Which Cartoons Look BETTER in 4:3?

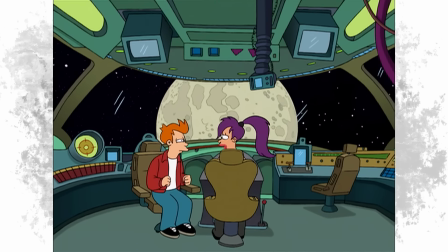(8:10)
And I think, like I said about Simpsons, Futurama does beg to be bigger in a lot of ways. But I do think that since Futurama, at least to my understanding,
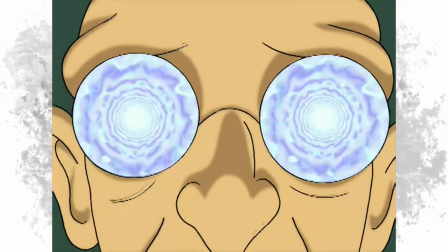(8:16)
is trying to replicate the vibe of a certain kind of old school science fiction TV show. like Star Trek or something else I don't fucking watch.
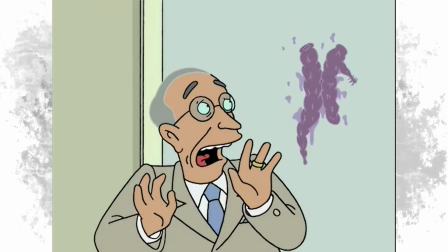(8:23)
It being in the same aspect ratio as the shows it's showing love to really makes it fit right in and feel like it's one of those shows.
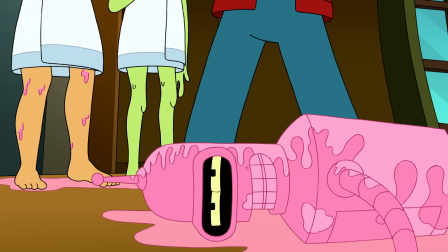(8:30)
But without that format, it kind of feels like a parody or homage rather than just one of those shows.
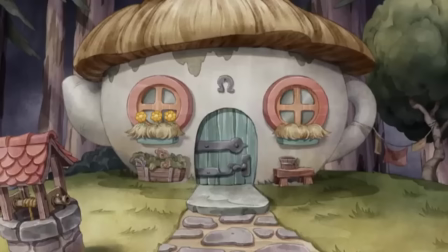(8:35)
Does that sound stupid? It's like that Cuphead show that I was seeing a lot of clips of floating around not too long ago.
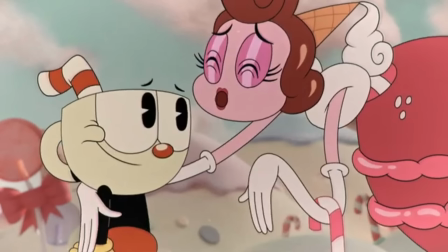(8:41)
Really going for that rubber hose old school of artwork style. It looks great and from what I've seen,
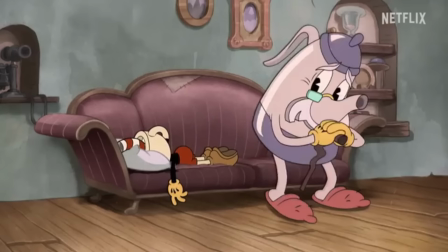(8:47)
there were a lot of strives taken in the art direction to really push and sell that look but those cartoons aren't in
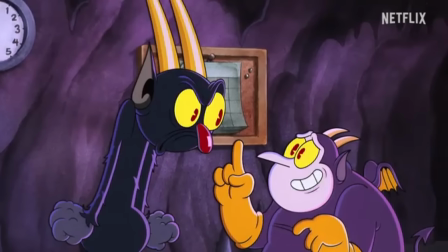(8:52)
widescreen none of them are so when you have it that way i kind of feel like you're taking away from the authenticity of
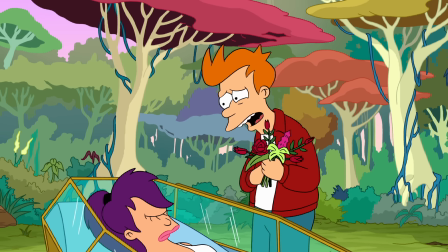(8:57)
it maybe i don't know am i bugging y'all see what i mean but honestly you could even argue that cuphead or futurama being that way just kind of makes it their own thing
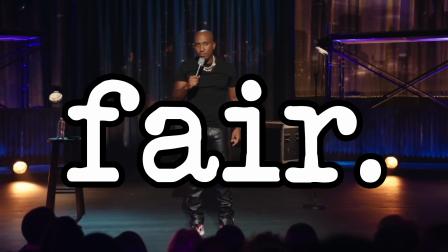(9:05)
and you know what fair that's it i don't i don't have a rebuttal moving on i think what i'm
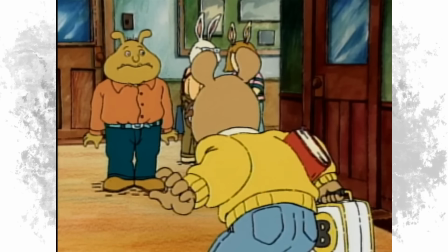(9:12)
landing on though is that most shows tend to look best in the format that they were produced in and that doesn't always imply that it's the one we grew up with.
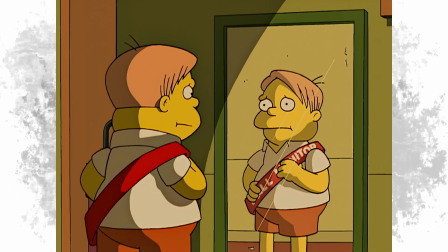(9:19)
Because you can say that I'm biased, right, for liking The Simpsons most in 4x3, since the first episode that I ever remember seeing was Deep Space Homer.
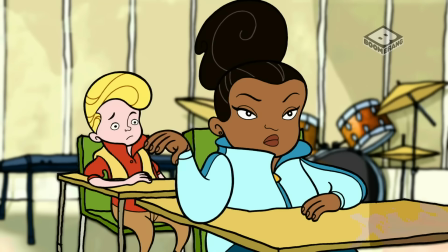(9:25)
But I also think Class of 3000 looks best in widescreen, despite exclusively growing up with the 4x3 version.
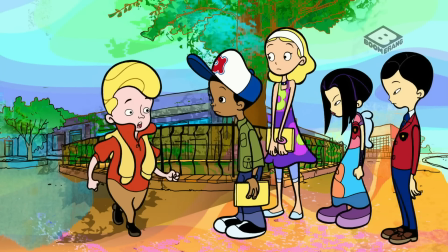(9:31)
I feel like that might be like an art direction thing. This show is so bright and colorful and full of life, it's almost begging to be viewed as clear as possible.
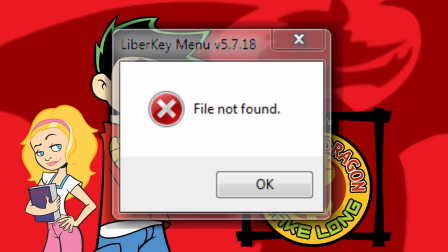(9:38)
Kim Possible, Jim Partner, Amdrag, I lost the file for the clip I be using.
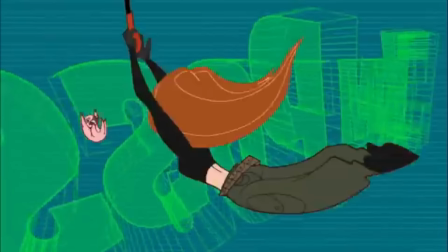(9:43)
All shows made in widescreen that most of us grew up with not seeing that way without knowing that is probably the superior way to consume them gym partner especially
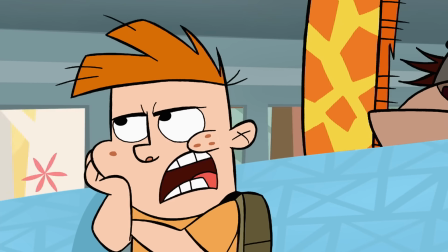(9:50)
bruh look how good these thick outlines look jake could you meet any more uncivilized thank
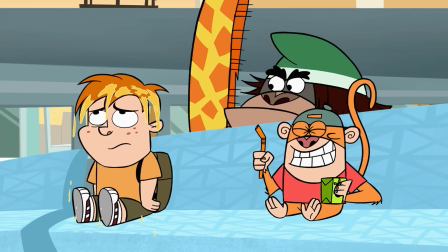(10:00)
goodness i'm not a monkey yeah i don't i don't know why they let them do that either the colors the expressions it's moments like this where i regret turning
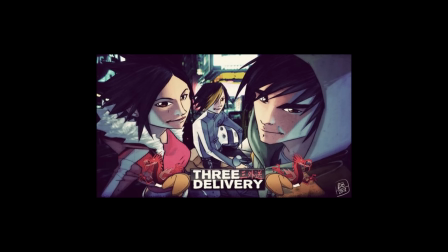(10:07)
that off back in the day to watch three's delivery that's not true i don't even think i watched three's delivery I just needed a
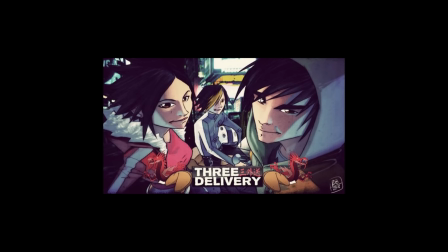(10:14)
funny cartoon to make that bit work.
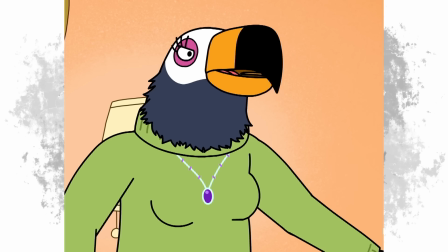(10:16)
This really does make me wonder though, if there's a world where a 4x3 cartoon could be produced today and not give off the stench of being up its own damn ass.
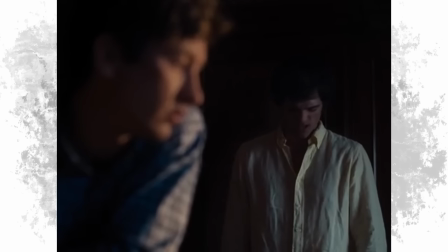(10:23)
I saw the trailer for Salt Burn in a theater a few times. I'm sure it's a mighty fine movie, but bruh look at some of this shit.
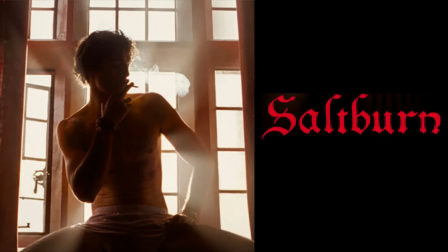(10:31)
It insists upon itself. This shit don't insist upon itself? I don't know dude, I'm just being fucking mean at this point.
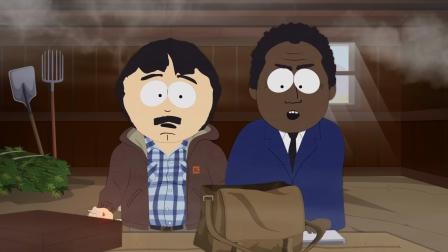(10:37)
A standard across the board can just be like a little boring I guess.
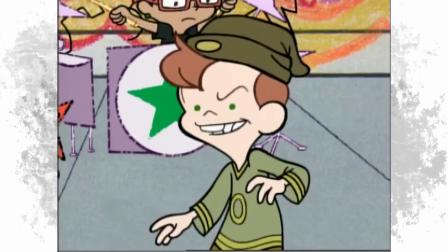(10:41)
We feel that way about writing and art styles, aspect ratio is probably at the bottom of the long list of things to switch up and change.
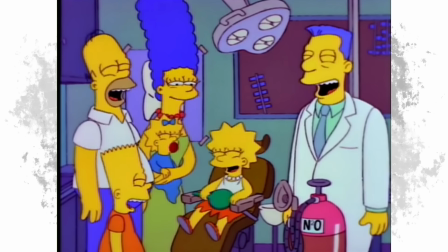(10:49)
But, I don't know man, that doesn't mean it shouldn't be played with every once in a while. Like me.
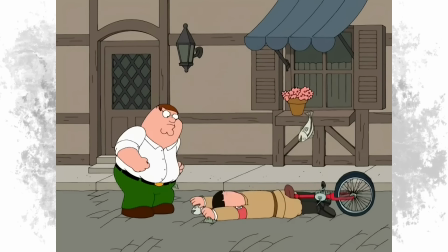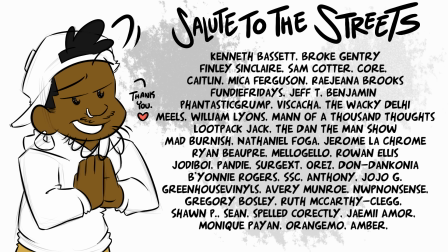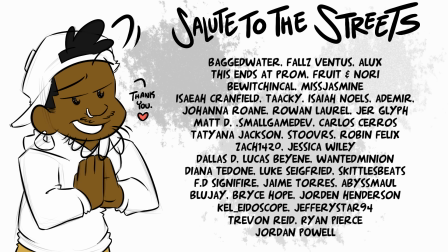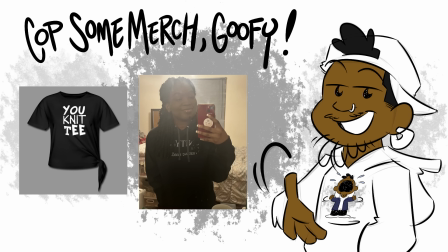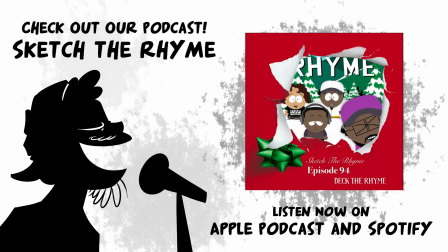(11:39)
I was like, what the fuck?